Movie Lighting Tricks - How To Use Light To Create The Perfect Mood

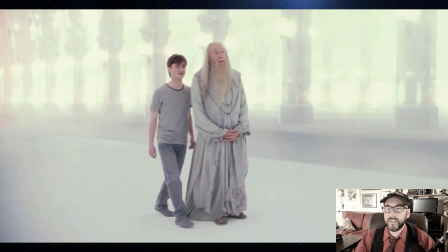4:12 Where do these cinematic conventions come from? Well, the fact that it's been shown that way in movies for the past 120 years, right? So that's part of it, as well as some other experiences that some people may say they have, with after-death or near-death experiences and things like that nature.
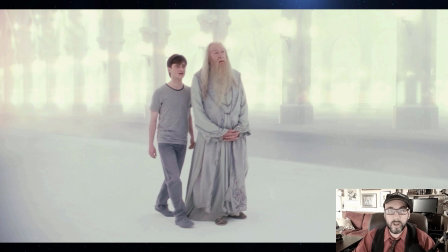4:27 But taking a look at, say, this shot, Harry and Dumbledore walking around, soft, diffuse glow, right? You can't really make out the environment. The lighting is almost completely blown out. You're in an overexposed photo, right? The edges are very soft. There's no harsh shadows.
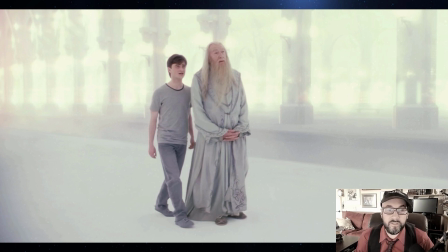4:45 There's no shadows at all, actually, if you take a look at it, right? Apart from the very, very small contact shadows that are around Harry and Voldemort's feet, right? So lighting plays a huge role in this. And if you just showed someone this shot without even asking them, where are these two people?
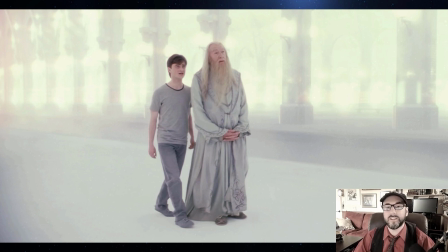5:03 And they wouldn't even know who these two people are. They could say, oh, they're in heaven, right? Because lighting played that so far to the hilt, right? You don't even know where the lighting is coming from. It's just basically coming from everywhere and nowhere all at the same time, right? Not a dangerous place to be. Seems very peaceful and seems very pure and clean, right?
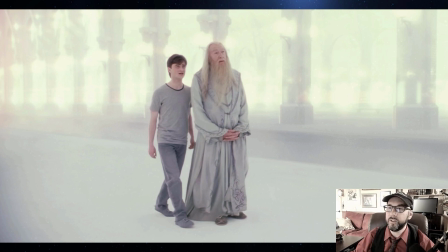5:22 So lighting plays a huge role in something like that.
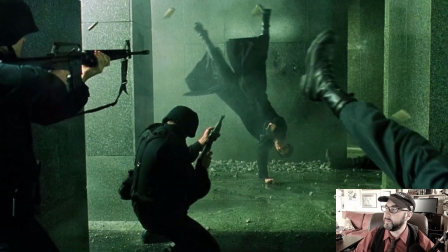5:25 Now, taking a look at some other films, here is a couple of shots that some of you may recognize from The Matrix. When you're in The Matrix, if you watch those films, The Matrix is very green, okay?
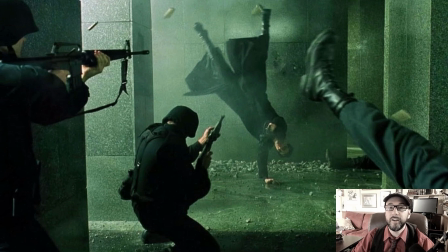5:38 That is an instantaneous clue to show you where you are in the universe of this cinematic experience, right?
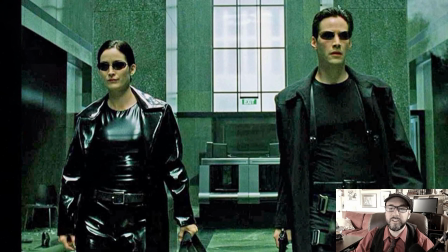5:45 All over the place, when you're in The Matrix, there's these green overtones all over the place. Almost this kind of uneasy feeling. We're going to talk about, the color wheel here in a second and how different colors make you feel.
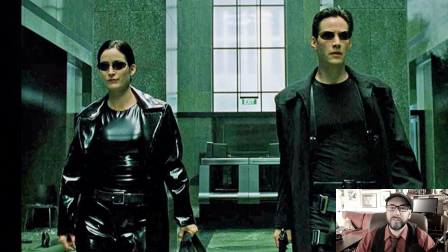5:59 But green is pretty predominant color to give someone the feeling of unease or something's not quite right or disgust a little bit. And The Matrix here is showing you that this color green, which permeates the fact that they're in an artificial environment, i.e.
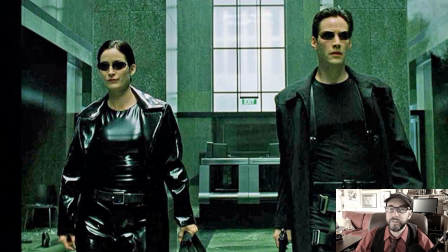6:15 The Matrix, it's not real. It's artificial. There's something wrong with all of this going on. It's driven by a computer, et cetera, et cetera. So consider that every time they're in the Matrix, it's very, very green. And then take a look at perhaps some other shots from the same movie
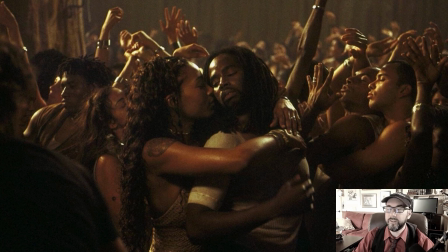6:34 where perhaps they're in the real world and they're in the city and they're having a big party and there's lots of great music. There's no green in those shots at all, is there? They're having a rave. Everybody's happy. Now we have orange and warm tones and wonderful saturation and all kinds of great stuff happening there.
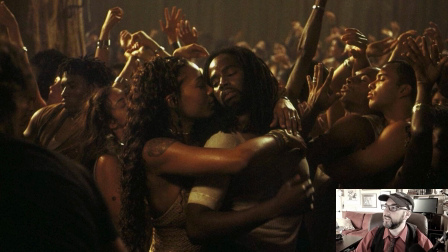6:50 Okay, so color plays a huge role. Color is like a character in the film, showing you what's going on and possibly what's coming up, right?
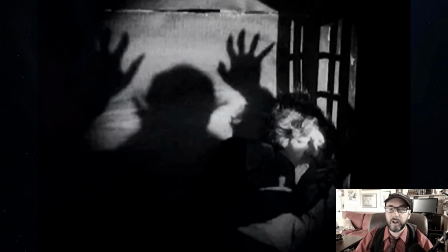6:59 Going back to some older films, Nosferatu, 1922 by by Murnau,
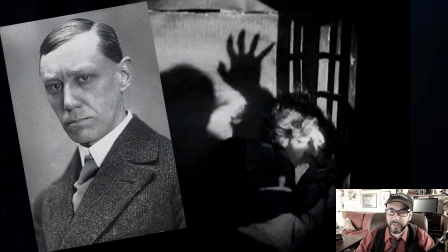7:05 starring the incredible Max Schreck, which, oddly enough, Schreck is the German word for fright, or so I'm told, right?
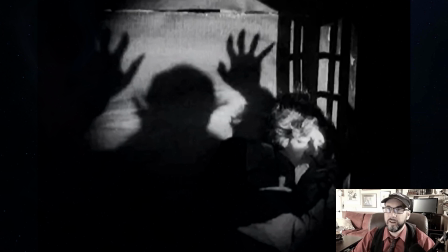7:12 So Nosferatu, a great example of German expressionism, black and white, right? And fantastic use of light and shadow, right? It's a horror film. Max Schreck playing basically Dracula is not a nice guy. He's not going to be lit like a nice guy, right? And we're going to talk about how to light for horror, how to light for comedies,
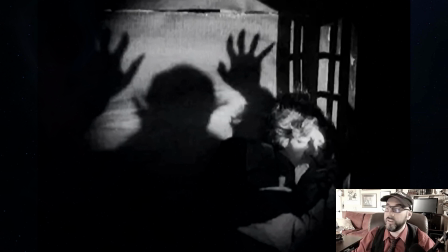7:32 how to light in different ways to give you the effect that you're looking to achieve.
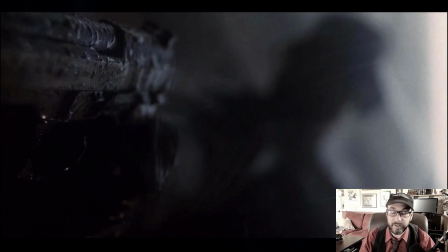7:38 Another horror film, I wouldn't say a horror film, a suspense film by David Fincher, one of the classics, called Seven.
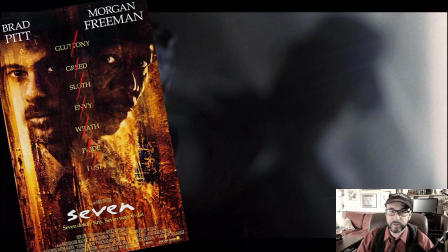7:46 Seven came out in 1995, and this is a tour de force film that every cinematic fan really needs to watch.
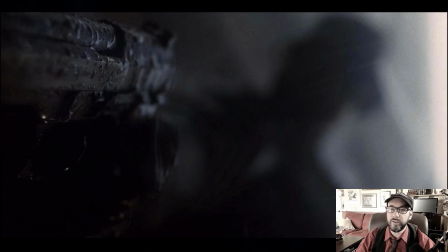7:53 Fantastic tonal values, fantastic cinematography. When we talk about the cinematography, we're talking about the DP, the director of photography, who's responsible for lighting and lenses on set. And a lot of this movie is completely desaturated. It's grit, it's dirty, it's uneasy, right?
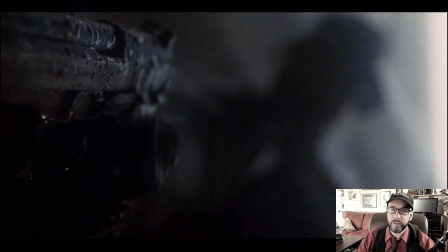8:10 So saturation plays a huge role in the lighting of this film. It's not a nice city to live in. It's always raining. It's miserable. The characters are miserable. There's a murderer on the loose.
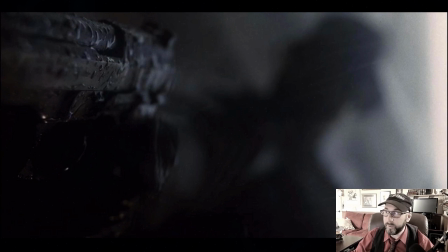8:21 There's not much happening here that's to be happy about. So the lighting is going to play into that.
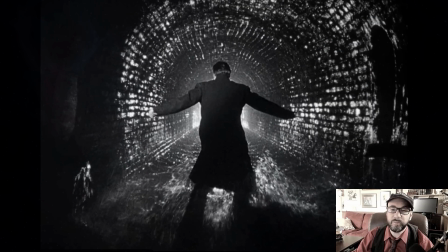8:26 Going back to black and white again, here's a shot from The Third Man starring Orson Welles.
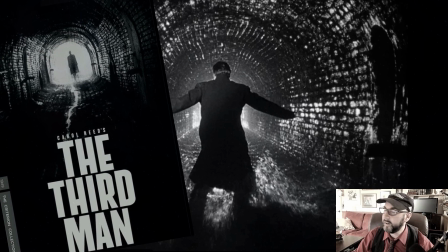8:31 Third Man came out in 1949 and directed by Carol Reed and has a fantastic soundtrack that everybody seems to love as well,
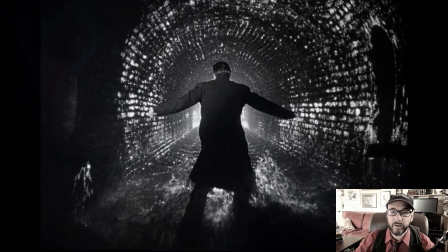8:39 starring Joseph Cotten and Orson Welles. And at the end of the movie, I don't want to give anything away, but Orson Welles is running around the sewers of Vienna, and the lighting is basically, it's very symbolic. So lighting can be very, very symbolic.
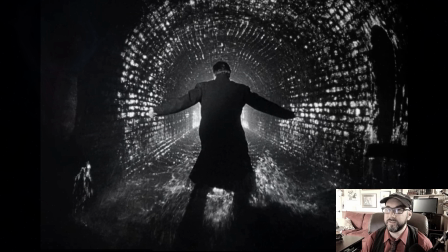8:54 We just saw lighting in the Harry Potter shot, which kind of showed purity and cleanness and peace. And, you could almost denote that the lighting was kind of symbolic of a godlike kind of figure.
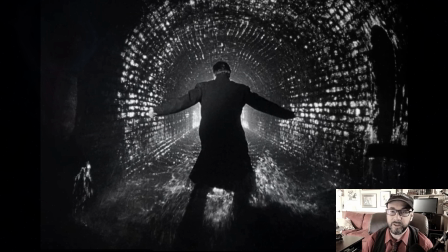9:10 That's going to give you a little peace of mind. Here is almost the exact opposite. It's also fairly overexposed with a little bit of bloom, right? But what you're also seeing is that the lighting isn't so much a peaceful thing to run to.
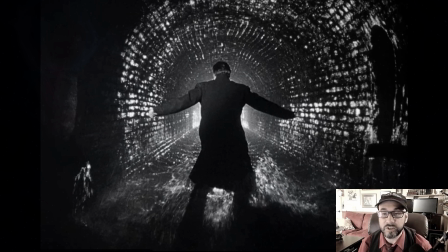9:25 The lighting is actually something he's running away from because it's the people who are searching for him and they're going to bring him to justice, whether it's jail or maybe shooting him. So the lighting here isn't just symbolic of the end of the movie and the people that, that are coming for him finally, But again, the afterlife is so to speak,
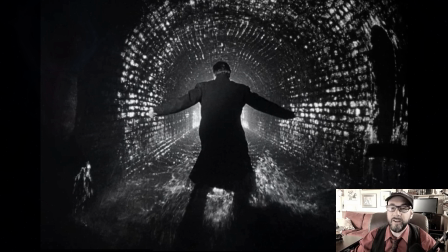9:44 hunting him down and about to bring him to his final and ultimate destination.
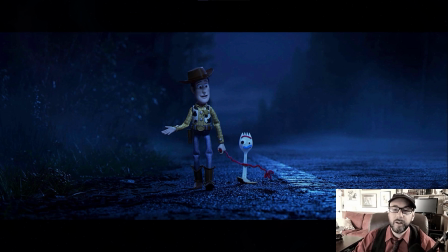9:50 Here's another great shot before we talk about the color wheel. And this is a shot from Toy Story 4, right? And just looking at this shot, we don't need any kind of expert analysis on what's going on in the story, right? We just know that right now,
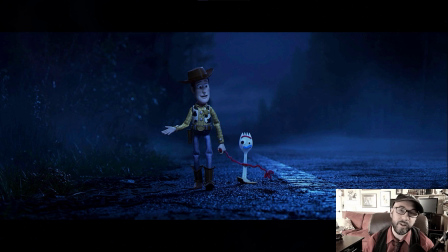10:04 these two characters are not in probably the place that they would most likely want to be in and be comfortable for the night, right? They're out in the middle of nowhere. It's very desaturated. There's a lot of blue. The colors are muted. They're by themselves. They're a little bit lost.
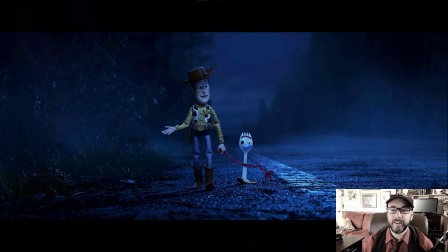10:20 They're, walking to wherever they need to get to, and it's not a super positive place to be, right? So the lighting is going to show that. Now, that's not to say they're scared. If they're scared, maybe you're going to play up the shadows, right? But it's maybe a little bit cold. It's a little bit desolate, and the lighting and the color palette and how it's handled will achieve all that for you. In the next video, we're going to talk a little bit about our good friend Robert Plutchik and his Wheel of Emotions. See you in a minute.